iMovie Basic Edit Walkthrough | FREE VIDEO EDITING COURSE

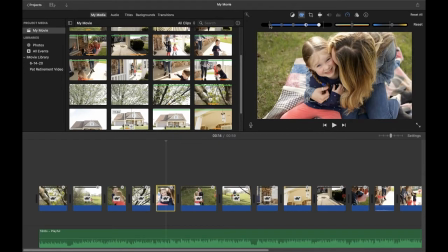I'm going to pop down my highlights, and I think I'm going to bump my shadows down a little bit. Okay, so not a lot of adjustment, just a little bit to make it flow better.
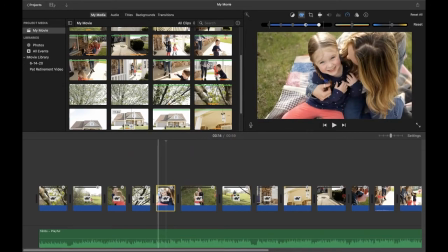I think that is perfect. It's not as bright as it was before. It doesn't hit you as hard because earlier, if you remember, I had it right next to this clip.
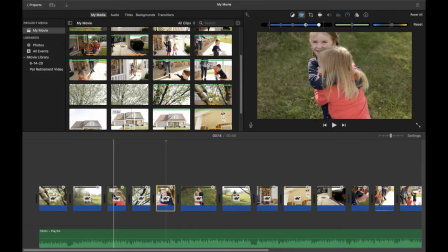This clip's a little bit darker, just based on the location I was shooting in and kind of the angle I have on the girls.
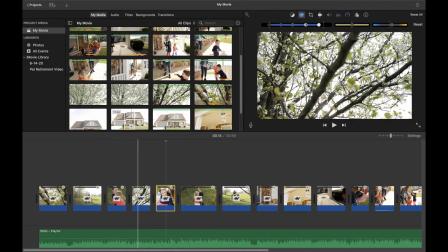And then we go into this, which is obviously bright, and then this one. So here, I actually think I'm going to select all of these and warm them up just a tad.
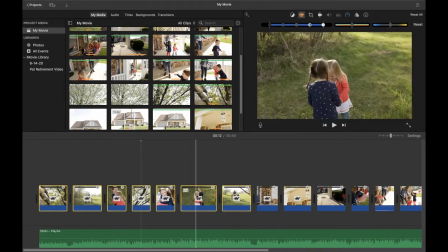So we'll go over just a little bit, and you can see that's adjusted all of my clips here. So kind of a way to batch correct. You'll see this clip is adjusted as well.
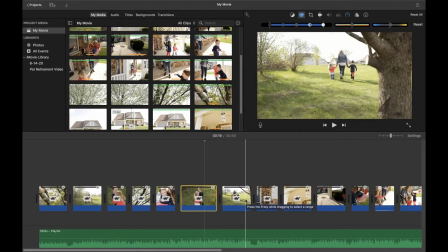So just a little tidbit. If you want to do kind of multiple clips in the same location, this one is also a little bit bright. So we're going to pull down the brightness here, drop the shadows a little bit, and drop.
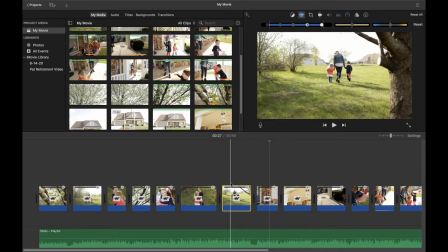As I said before, with adjusting things to the beat of the music, with color, you could spend all day on this, making it as perfect as you can. And I just think in the beginning, the key is to kind of throw away the perfection, get it done, get it out there, get it edited. The more you shoot, the more you edit, the better these will become.
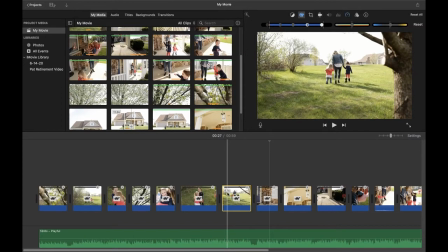The more consistent you'll get in camera, and the more you will feel confident when you're going through the editing process, especially on things like audio and color correction. It's something we're all learning. I am constantly learning. And, the more time you invest in this, the better you're going to get.
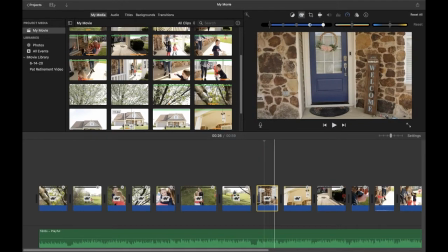Okay, so this was one that I felt was a little shaky. I think it's just like a quick pan.
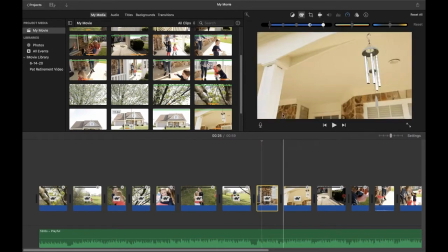And so what we're going to do with this one is go up here to this tool that says Stabilization.
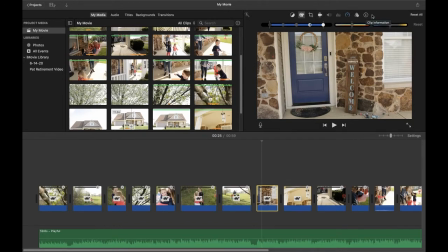So again, you can hover over these to kind of see what your options are. Stabilization is here. And this is great. I love this for giving you the opportunity to stabilize anything that's shaky.
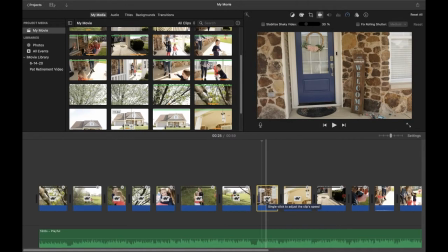Stabilization is super important when you are actually shooting. Again, getting it right on the front end is going to help you long term, but we don't always shoot perfectly. So that's why we have great tools to utilize afterwards. So click here to stabilize your shaky video, and then it's going to analyze it.
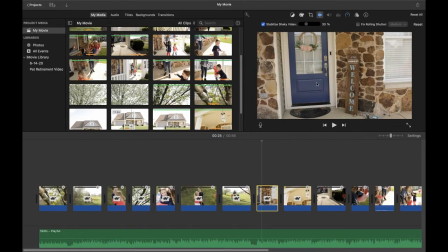If you saw there, it kind of punched in, and that really helps to get rid of some of that shake. So let's watch it back and see how we like it.
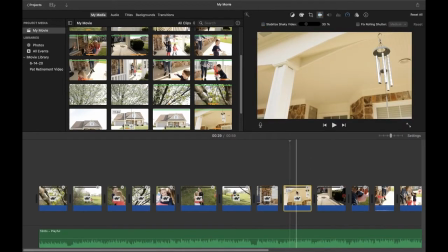Okay, great. Love it. And then this one, I'm going to adjust the color.
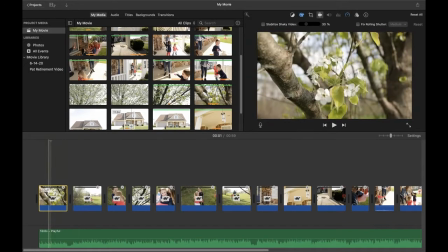And really that's what I do. I go through clip by clip. I look at the color, look at the stabilization.
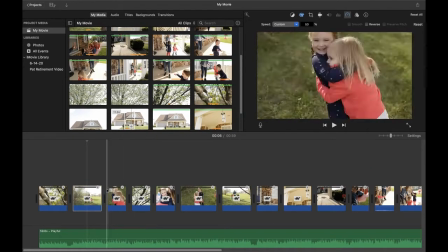And then if there's audio included, I listen to that as well. So just going to go through these and make sure that everything is stable and adjust any colors that I need to.
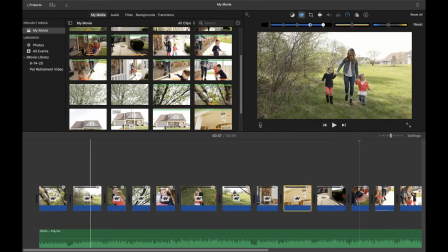Okay, so again, just going through clip by clip here and adjusting as I see fit,
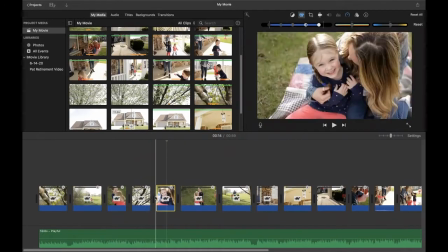what I feel like each clip needs in order to kind of fit together with my story.
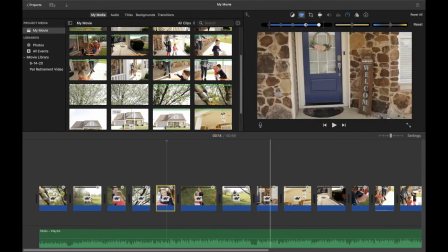I feel like the length of all of them is good, and now I'm just doing some color edits.
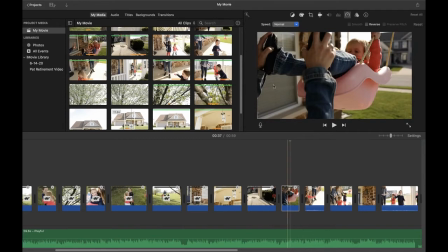This one is a little bit maybe underexposed, so what I'm going to do is go up to color, kind of bring it up. Obviously, the background of this is super bright because she's backlit. And I just want to make sure that you can see kind of what is going on here in the front without totally blowing out the back.
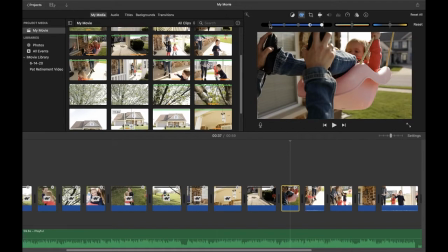So might drop down some of the highlights, but then also bring up my shadows.
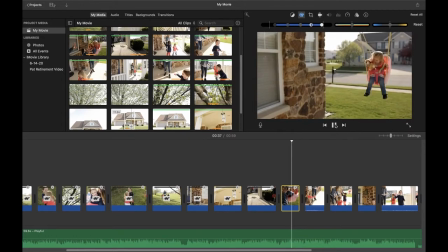So let's see what that looks like. Yeah, I think that's fine.
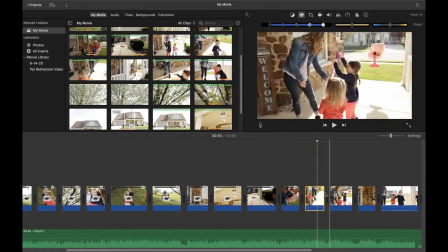Okay. And then on this one, sound on here. And I'm going to drop down my music. I'm going to drop my music down to about 20 and see. Okay.
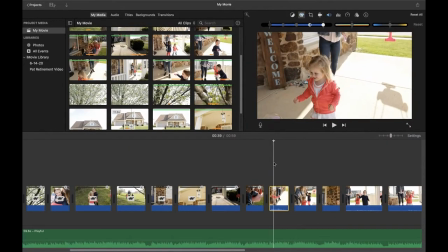Okay, and you can kind of hear like a dinging in the background here, and that's from this wind chime that's on their porch, which I kind of like. I showed it earlier in the film. You can hear it. It's part of their evenings out on their front porch. I think it works really well.